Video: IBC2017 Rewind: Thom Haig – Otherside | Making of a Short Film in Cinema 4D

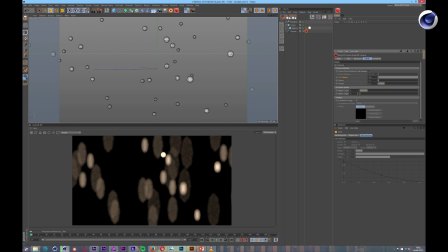2220s
So by default, we'll just have a circular aperture,
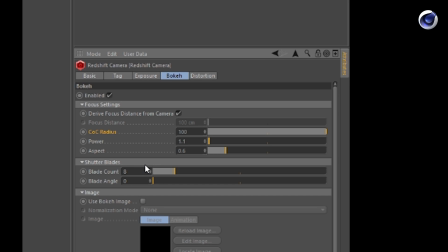2224s
but we can add a kind of a hexagonal or pentagonal, or however many iris blades we want to have in our bokeh.
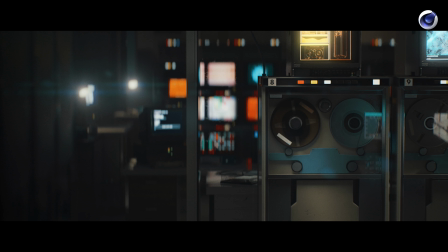2233s
So here's an example. It's same still from Otherside, but you can see at the top of the frame those vertically stretched bokehs.
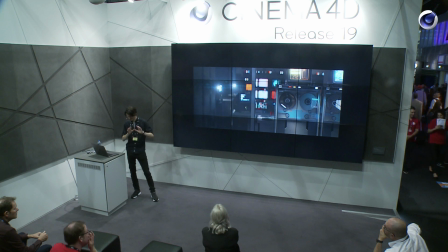2241s
I guess I was kind of trying to be very authentic to this kind of anamorphic lens and widescreen look.
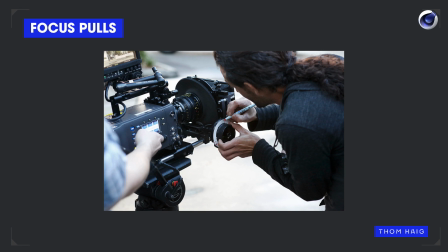2252s
Next up, we have focus pulls. Now, again, this is one where working in the real production world is infinitely more difficult than working in a virtual, a CG environment. We have a dedicated focus puller who's trained to just pull the focus ring of the lens with the appropriate equipment.
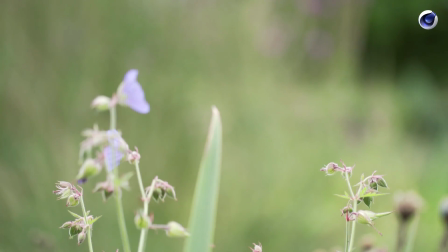2271s
Here's me in the park close to where I live, trying to do a focus pull just for demonstrative purposes.
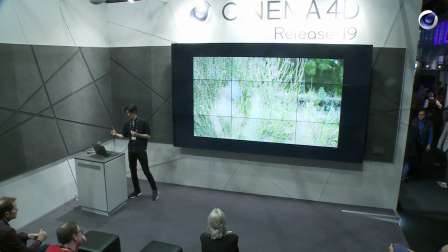2279s
Does it look cinematic? Does it look great? I don't know, you tell me, but it's certainly not a perfectly smooth focus pull. You can see on the way into the foreground flower, it jerks a little bit.
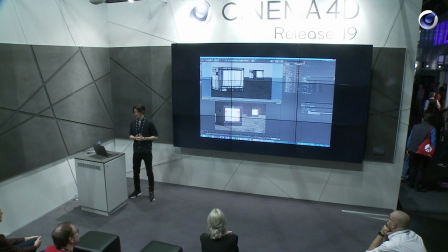2290s
There's definitely some imperfections there. But we can do focus pulls in Cinema 4D in our render engine of choice.
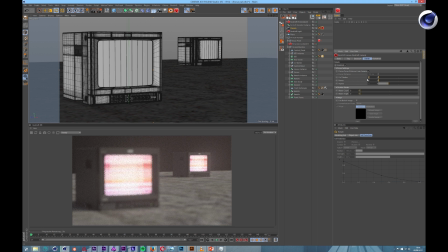2299s
In this case, we're using Redshift. Once again, we turn on the bokeh parameter, have some depth of field there. And Redshift will adhere to the focal depth of that of our Cinema 4D camera.
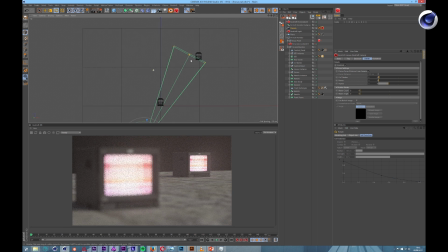2314s
So I'm using the top view just to make things easy, pulling that camera distance back so the monitor in the background, that's in focus now. And to get a focus pull, we just plonk a keyframe on there, move the timeline, move the playhead a little distance down the timeline,
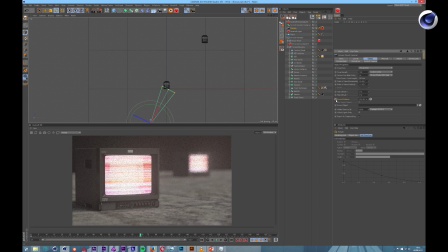2331s
bring our focal distance to the foreground monitor, and place another keyframe.
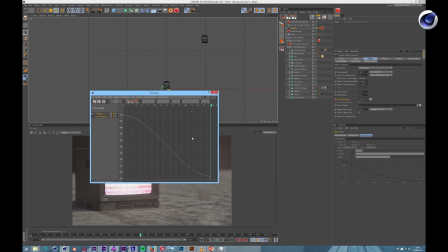2338s
Easy as that. And so if we look at our F-curve editor, that's what that's doing. We've got a nice, smooth focus pull. So if we render that out, here's how it looks.
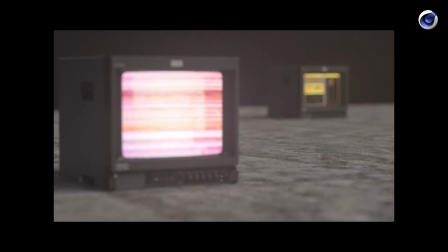2349s
So this is that kind of perfect focus pull,
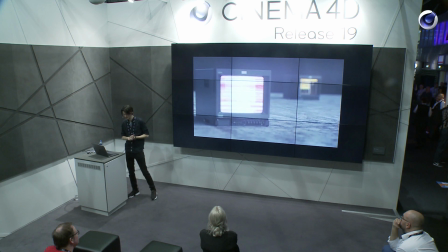2354s
and any focus puller DOP would hopefully give us a pat on the back if we showed them this. However, we can introduce some imperfections to our, oops, have I gone too far?
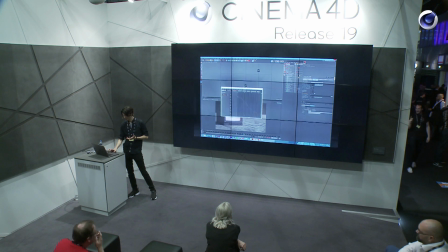2365s
What's happened here? I think I want to be here, and I think I want to play this. That's right.
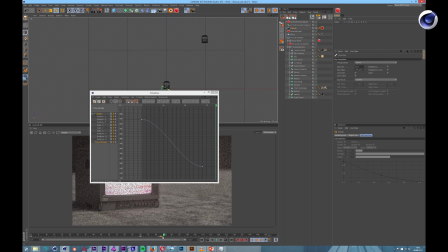2371s
So we can introduce some imperfections to our focus pull by adding additional keyframes and having it, instead of being a straight from one object to another with our virtual focus pull, we can add a few keyframes so it's imperfect,
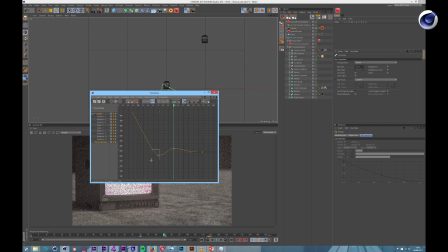2389s
as was my real-world case in the park, and have kind of a slight back and forth. It's almost like the kind of bouncing ball keyframe, and then we'll settle.
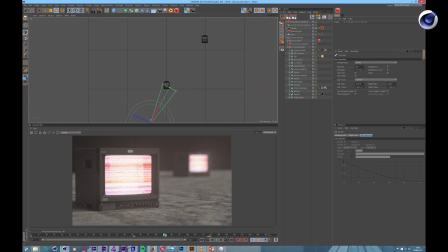2401s
So really easy, and we can kind of experiment with that, render it out. Is it right?
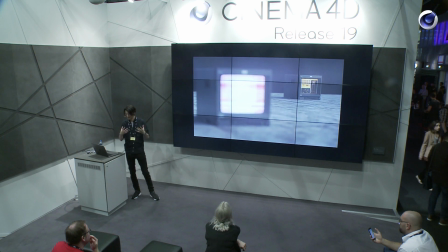2405s
Is it wrong? Is it a good amount of kind of an organic feel to it? But subtle difference.
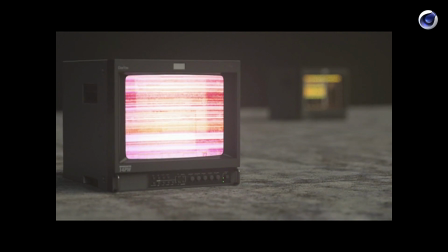2410s
You can see what that's doing here. We go from the background monitor to the foreground one, and it does a little bit of wiggle before it settles on that.
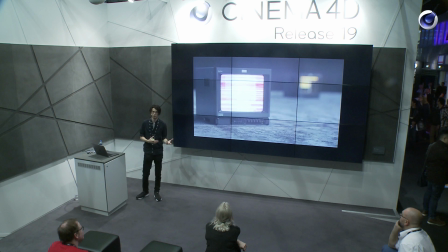2418s
So we can think about kind of how perfect or imperfect we want our focus pulls to be, to bring a greater level of an organic feeling or a cinematic nature to our footage.
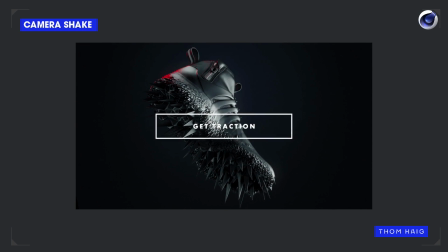2433s
Next, camera shake. So this is a shot from a promo that I made working with an awesome studio called Exponza based in Munich.
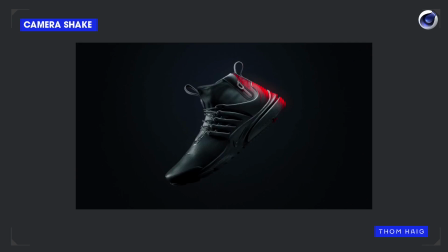2445s
Spikes dart out of the shoe, and the camera shakes out to give that all a whole load more impact.
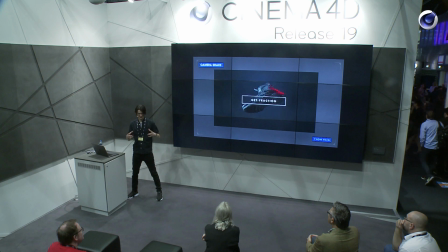2451s
The camera shake can go a long way to giving us this feeling of action, this feeling of impact.
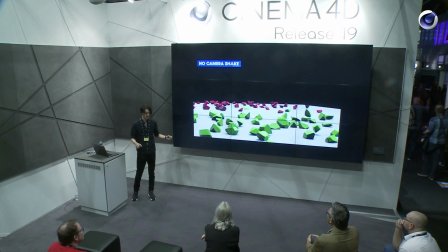2456s
Point and case, very simple test scene, few spheres blowing up without any camera shake.
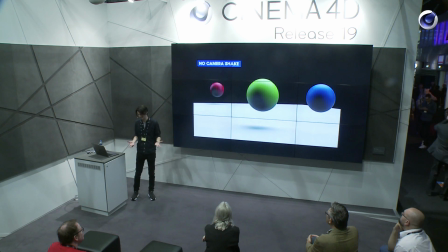2462s
It looks like a whimper, it looks like there's no power there. However, we can apply some camera shake.